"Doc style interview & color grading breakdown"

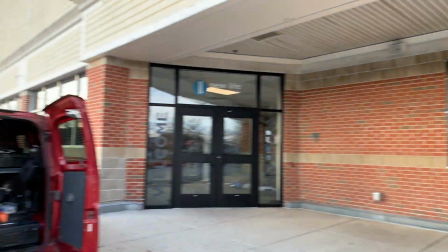[0:00]
All right, so out here at a local church, just doing like a docu-style kind of video for them
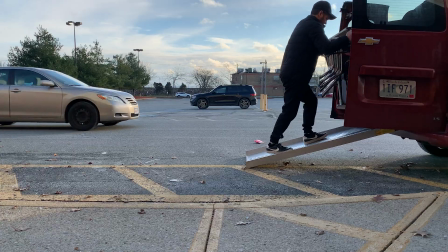[0:05]
about they've been around for 10 years, so they want to kind of show where they've been and what they're doing now.
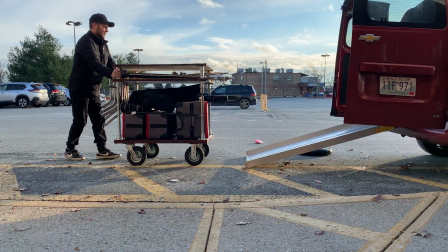[0:10]
But yeah, here I am with the cart, custom built cart.
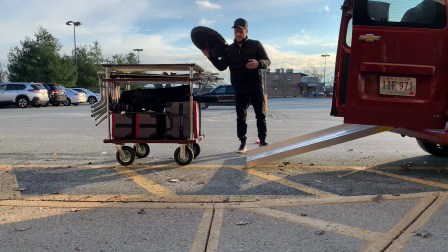[0:14]
I have 6 C-stands up in there, 2 shorter ones which actually come in handy, pretty good in certain scenarios.
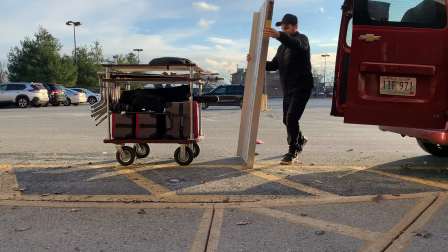[0:21]
And I just threw a 5-in-1 reflector up there, which I actually like. It's the 4x2 or 4x3 reflector, and I use it a lot.
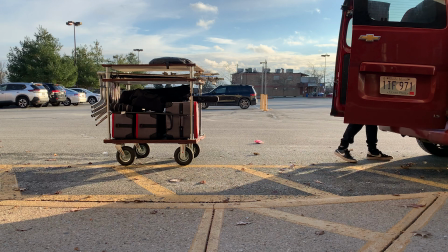[0:29]
It's a really nice little piece of kit.
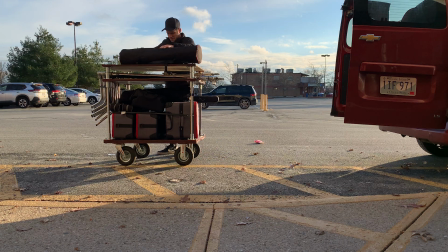[0:32]
I have 2 300Ds, a 600D, a 4-foot Amaran tube, 2 of the 2-foot Amaran tubes, and they work out really nice.
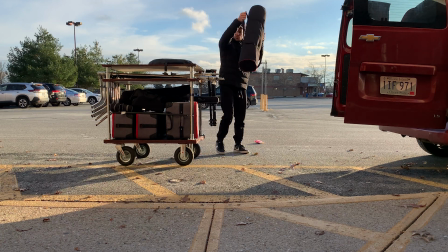[0:40]
I like those a lot. Just a little Manfrotto tripod there. Just putting them on the front of the C-stands, just so I have some room on top there.
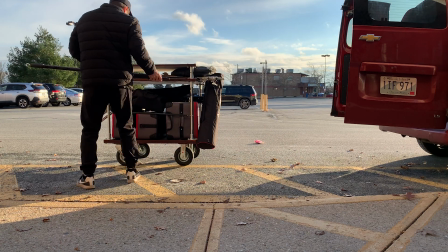[0:48]
I'm about to throw my camera equipment up there. And then I have my little boom arm. I use this quite a bit for, you know, a variety of different things.
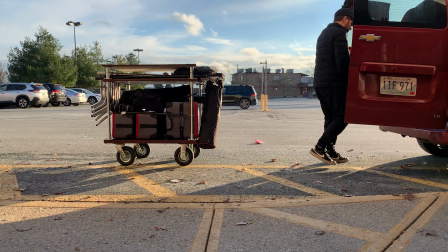[0:56]
Today I used it for the Amaran tube. I just used a 2-foot Amaran tube and I just boomed it.
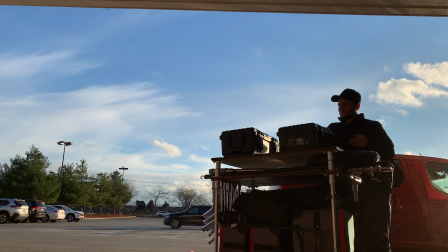[1:02]
It was a wide shot, so I had to boom it all the way over and right behind them. So yeah, just I think I have lenses and cameras in that case there.
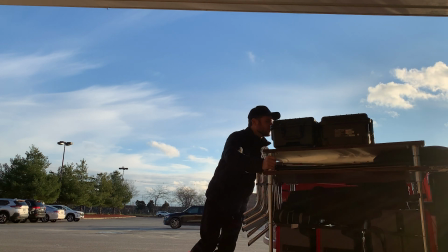[1:11]
And then the other one I have my my FX9, my Sony FX9 with a couple little things, monitors and things.
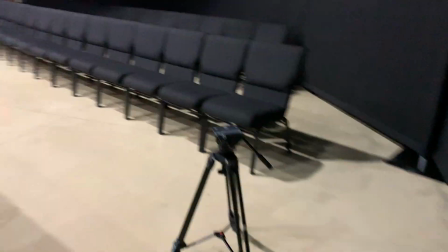[1:17]
So this was the first spot that I went to in the church that I figured, all right, maybe we can shoot in here. It's really aesthetically nice and pleasing.
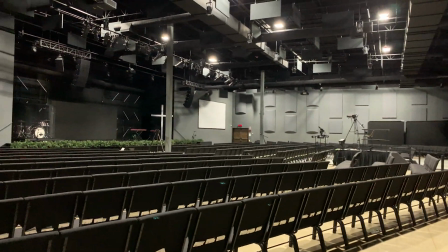[1:24]
We could turn some stage lights on, and I liked the wall in the back there with the soundproofing.
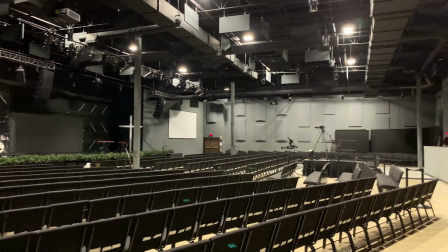[1:29]
But I didn't want to put them on a stool. I wanted to keep them lower. And when I put them lower, all you could see was chairs.
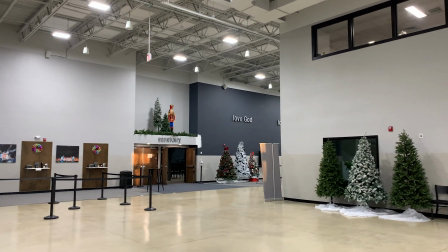[1:34]
So we decided to go from the sanctuary, which you see over there. We went to this room, which they call the chapel.
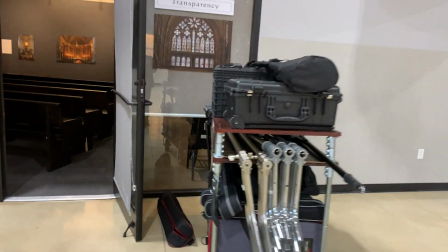[1:40]
I was a little bit worried about this room at first for a couple reasons. So we ended up moving a lot of those pews that you see there. I'm about to turn the camera around here.
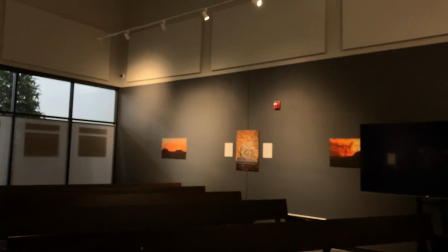[1:49]
Yeah, we ended up moving those to be a little more diagonal so I could shoot almost into the corner.
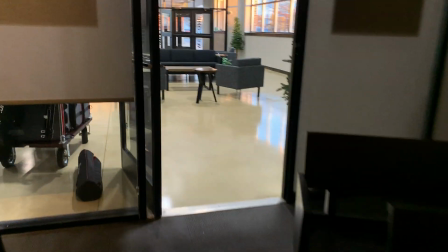[1:54]
I had just had a couple of those top windows on the left side of the frame and then the wall on the right, and you could see the pews, and I shined some light in through the pews,
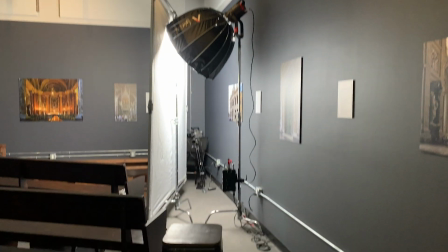[2:01]
and it ended up looking really good. So we have a 600D and an 8x8.
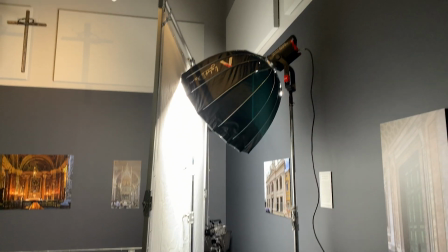[2:05]
I put the 600D up high and I pointed it down because I wanted to fill as much of the 8x8 as I could.
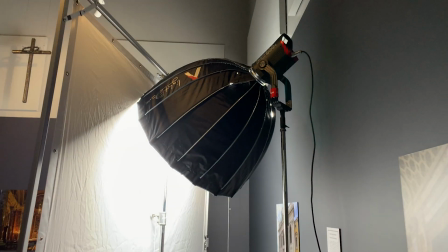[2:11]
And I didn't want it to look top down, and it washed really nice, and it almost filled the entire 8x8 with light, which is exactly what I wanted to do.
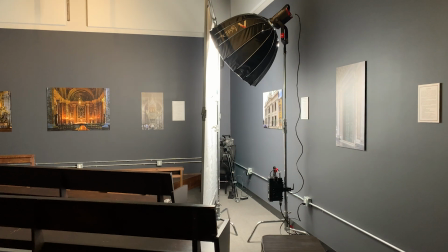[2:18]
And with somewhat of a wider shot, it worked out really, really nice.
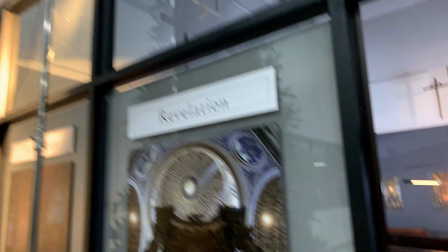[2:22]
And I have 2 of the Amaran 200 series lights, a warm tone going through the window, and then I have cool tone on the wall right next to it, teal and orange.
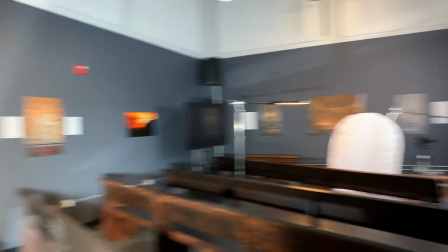[2:28]
And I have a 300D kind of adding some light and some streaks on the wall, which looked really nice.
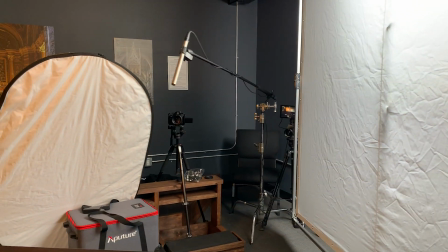[2:33]
And here's that 8x8 again with the 600D. It's a cheap frame and a cheap material, but it worked out really nice.
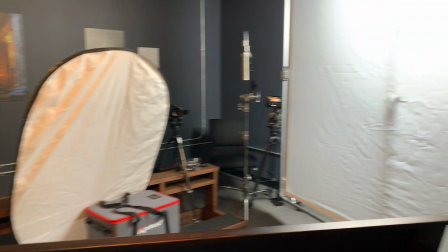[2:39]
It looks great. And I have the Amaran 2-foot tube, and I have a bounce, which I had to put on a stand. And I am going to show you guys how I color corrected this, so make sure you stay tuned.
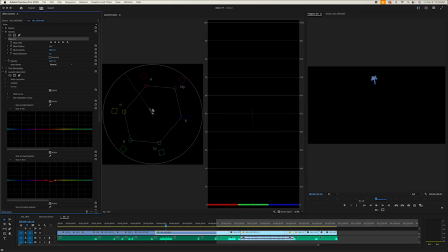[2:48]
In just a little bit, I'm going to show you guys this with the image as well.
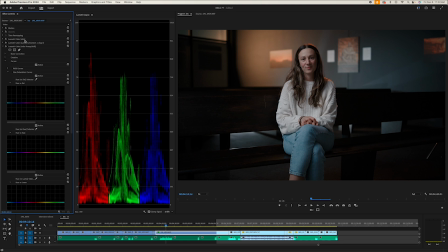[2:51]
And even if you're a DaVinci user or a Final Cut user, you can still utilize these principles, because the principles for color correcting are always going to be the same.
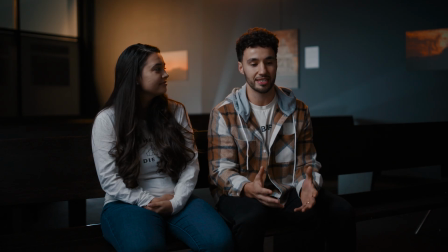[2:59]
And in your program, you'll be able to find how to use these principles. So here's the final shot. The first shot here had to be for 2 people. This was the only one I had to do for 2 people. So the only thing I wish I would have done here was brought out a scrim kit and a black net for the female on the left there,
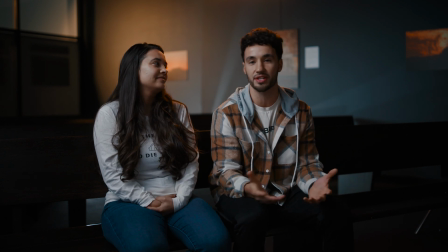[3:15]
because her skin is just a little bit brighter than his. I might in post just kind of fix that, but I feel like it looked really nice for a 2-person setup there.
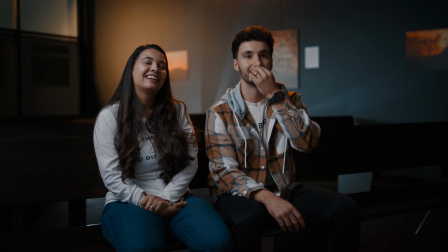[3:24]
And sometimes you just have to roll with it. You can't just, you know, keep setting up equipment after you see something.
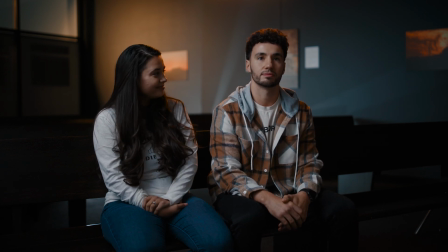[3:31]
Once the people are there and they're ready to record, you kind of just have to go for it, in my opinion, because you're going to break the story. The story is the most important thing. The story and their comfortability telling you the story. So all in all, I feel like it looked awesome. I was very, very happy with it. And here he is.
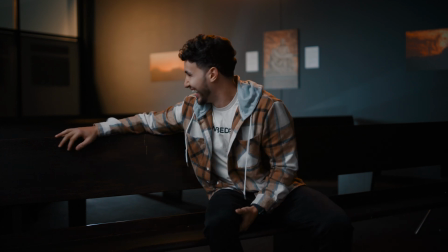[3:48]
She just left for a minute. I just wanted to show you guys this frame, but just a solo person, him sitting there also looks good.
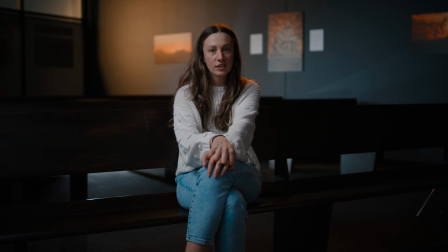[3:55]
And yep, this was our next subject who came in. And this was a very emotional interview here.
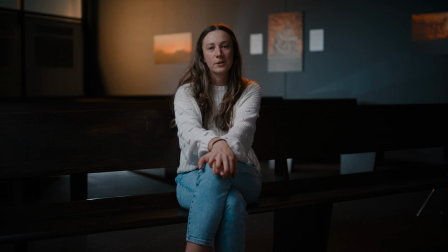[4:01]
There were some things where I thought maybe I could soften that light a little bit more, maybe get some black net and also bring down the exposure on her shirt, because her shirt is also very bright because it's white. Her pants are very bright because they're white.
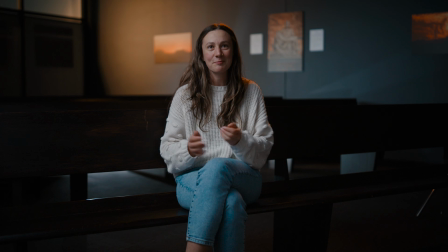[4:16]
It's not necessarily overexposed or in a bad spot, but what I wanted to do was kind of bring that exposure down. But again, the story is so important. Being a director, as well as the camera operator, is important to make sure the story isn't broken.
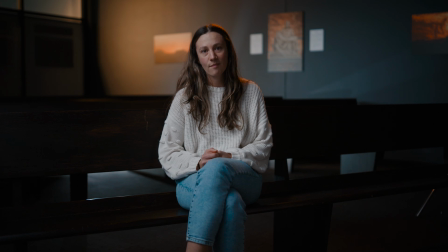[4:32]
So telling this story as a video producer, especially being the only person there who really understands how to tell this story correctly, it's really important that I don't break that chain of thought in the subject.
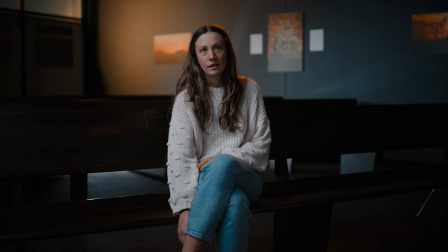[4:43]
I want them to be able to be comfortable and think clearly, and not having me coming in and out with all different kinds of material as the clock is ticking, right? We want to tell the whole story. So we have the Amaran 2-foot tube being a hair light for her, which I feel like looks really nice.
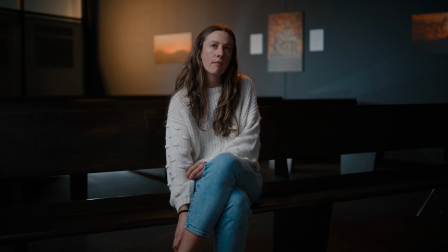[4:59]
We have the Amaran 200 series light kind of coming through that window. It could play off as the sun. It could also play off as a practical light kind of out in the lobby there. And then I have a teal look, which is just daylight hitting the wall right next to it,
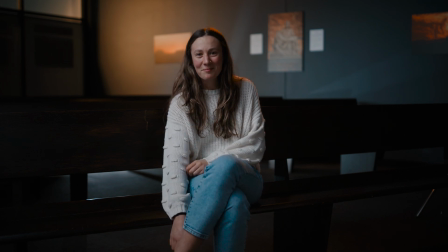[5:14]
with the 300D adding some streaks on the wall, which is a happy mistake. And then the 200 series light by Amaran kind of going across the pews there in the back and hitting that wall teal color as well. And then the 300D you can see underneath is kind of adding a nice glow underneath there, which I thought was nice.
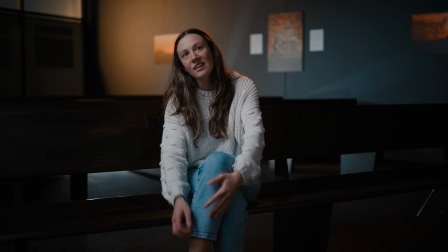[5:33]
Maybe a little hard, but pretty nice. And then on the shadow side there, we added a 5-in-1 reflector.
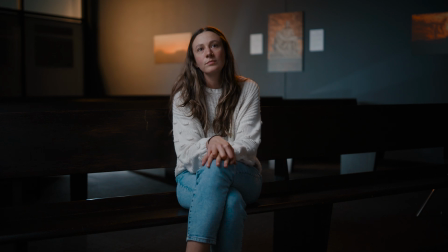[5:38]
It's the 4x3 or 4x2, something along those lines. It's a nice one. It's actually just the right size for the subject that we have here, because it fills her whole side there, her whole shadow side. And it just added a little bit more bump and exposure that we kind of needed, so it's not so deep in the shadows.
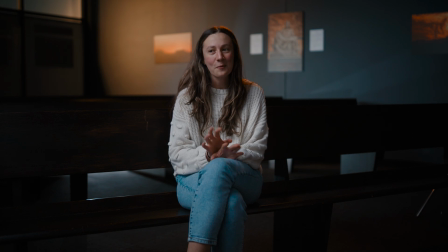[5:57]
I used to really like deep shadows. I'm starting to kind of go the opposite way a little bit more and add a little more light on the shadow side. And if you're having a really close key light, which the key light's pretty close, it's right out of frame here, you're going to get more of a shadow side.
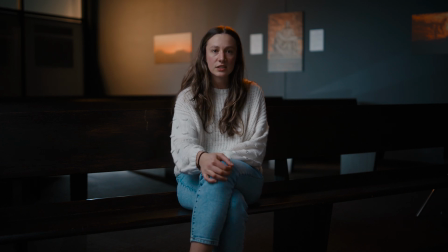[6:15]
And you'll notice that you won't need to necessarily add negative fill if your key light is very close, if you have that option. So again, I'm right out of frame here with the key, so the shadow side was pretty deep, and we had to add that that reflector, that bounce, to come back.
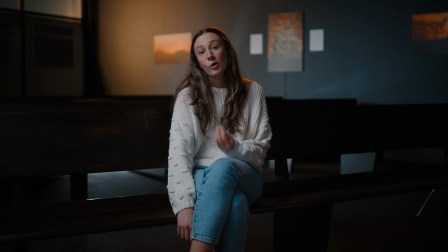[6:32]
And the 2-foot tube is actually bouncing a little bit of warm light on that shadow side, which I'm not opposed to.
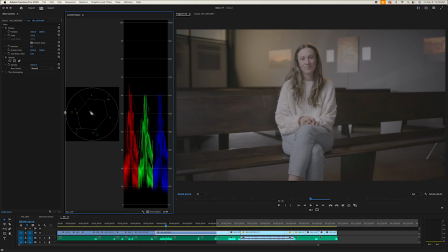[6:40]
I feel like it's okay and it still works pretty well. Okay, so I also wanted to show you guys how I'm going to color correct this here. I actually haven't even touched the color on it yet. I don't know how it's going to end up and how it's going to look, but let's try it out.
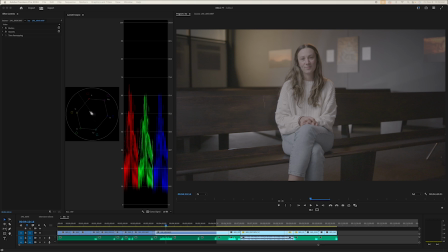[6:52]
I mean, I did have the LUT on my monitor, so it should come out kind of how I envisioned it in the first place.
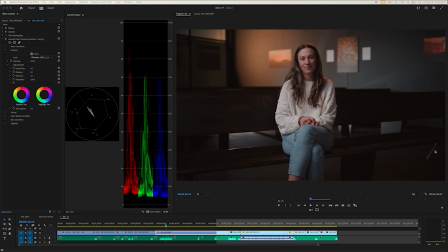[7:01]
Now, I am noticing a C-stand leg, which I am going to have to get rid of. I'll probably just add maybe like a wooden leg look. Maybe I'll just put it here to add like another pew. Maybe I'll just take this or take this one and I'll stick it here. So that way we can get rid of that. I noticed it during the interview too, and I was just like, you know what? I'm not going to worry about it right now. I'll take care of it later.
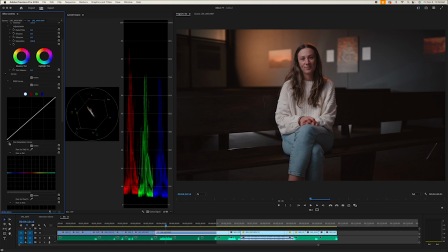[7:20]
So what I'm going to do first, and I know I'm in Premiere, guys, don't bother me about it. I know I got to move over to DaVinci here, but Premiere is my thing right now. So, all right. So I brought the shadows down to 0, and I'm going to take those red shadows out because those red shadows are going to make it muddy and just kind of gross here, right?
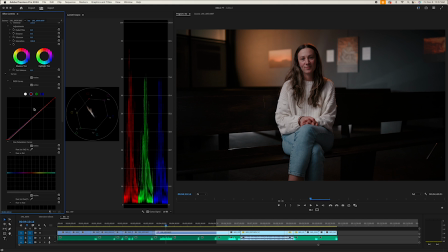[7:38]
So let's bring it down to right about there. I'm going to come back to my shadows here, and I might bring them up a little bit later too. And it's really hard for me to see this because I have it all on one page,
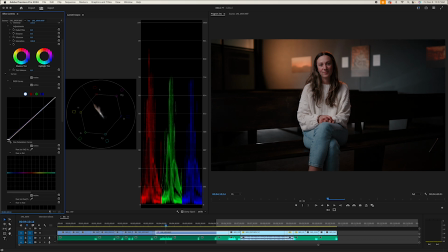[7:49]
and I usually have a couple monitors doing this, but for the sake of screen recording, I have to do it on one page. All right. So now I'm going to bring this down, and I'm looking at only really my scopes, not my image too much right now, right? And I'm going to look at my image in a minute here. So, okay, let's bring this back, and I'm going to look at my image, and it's looking pretty good already, right?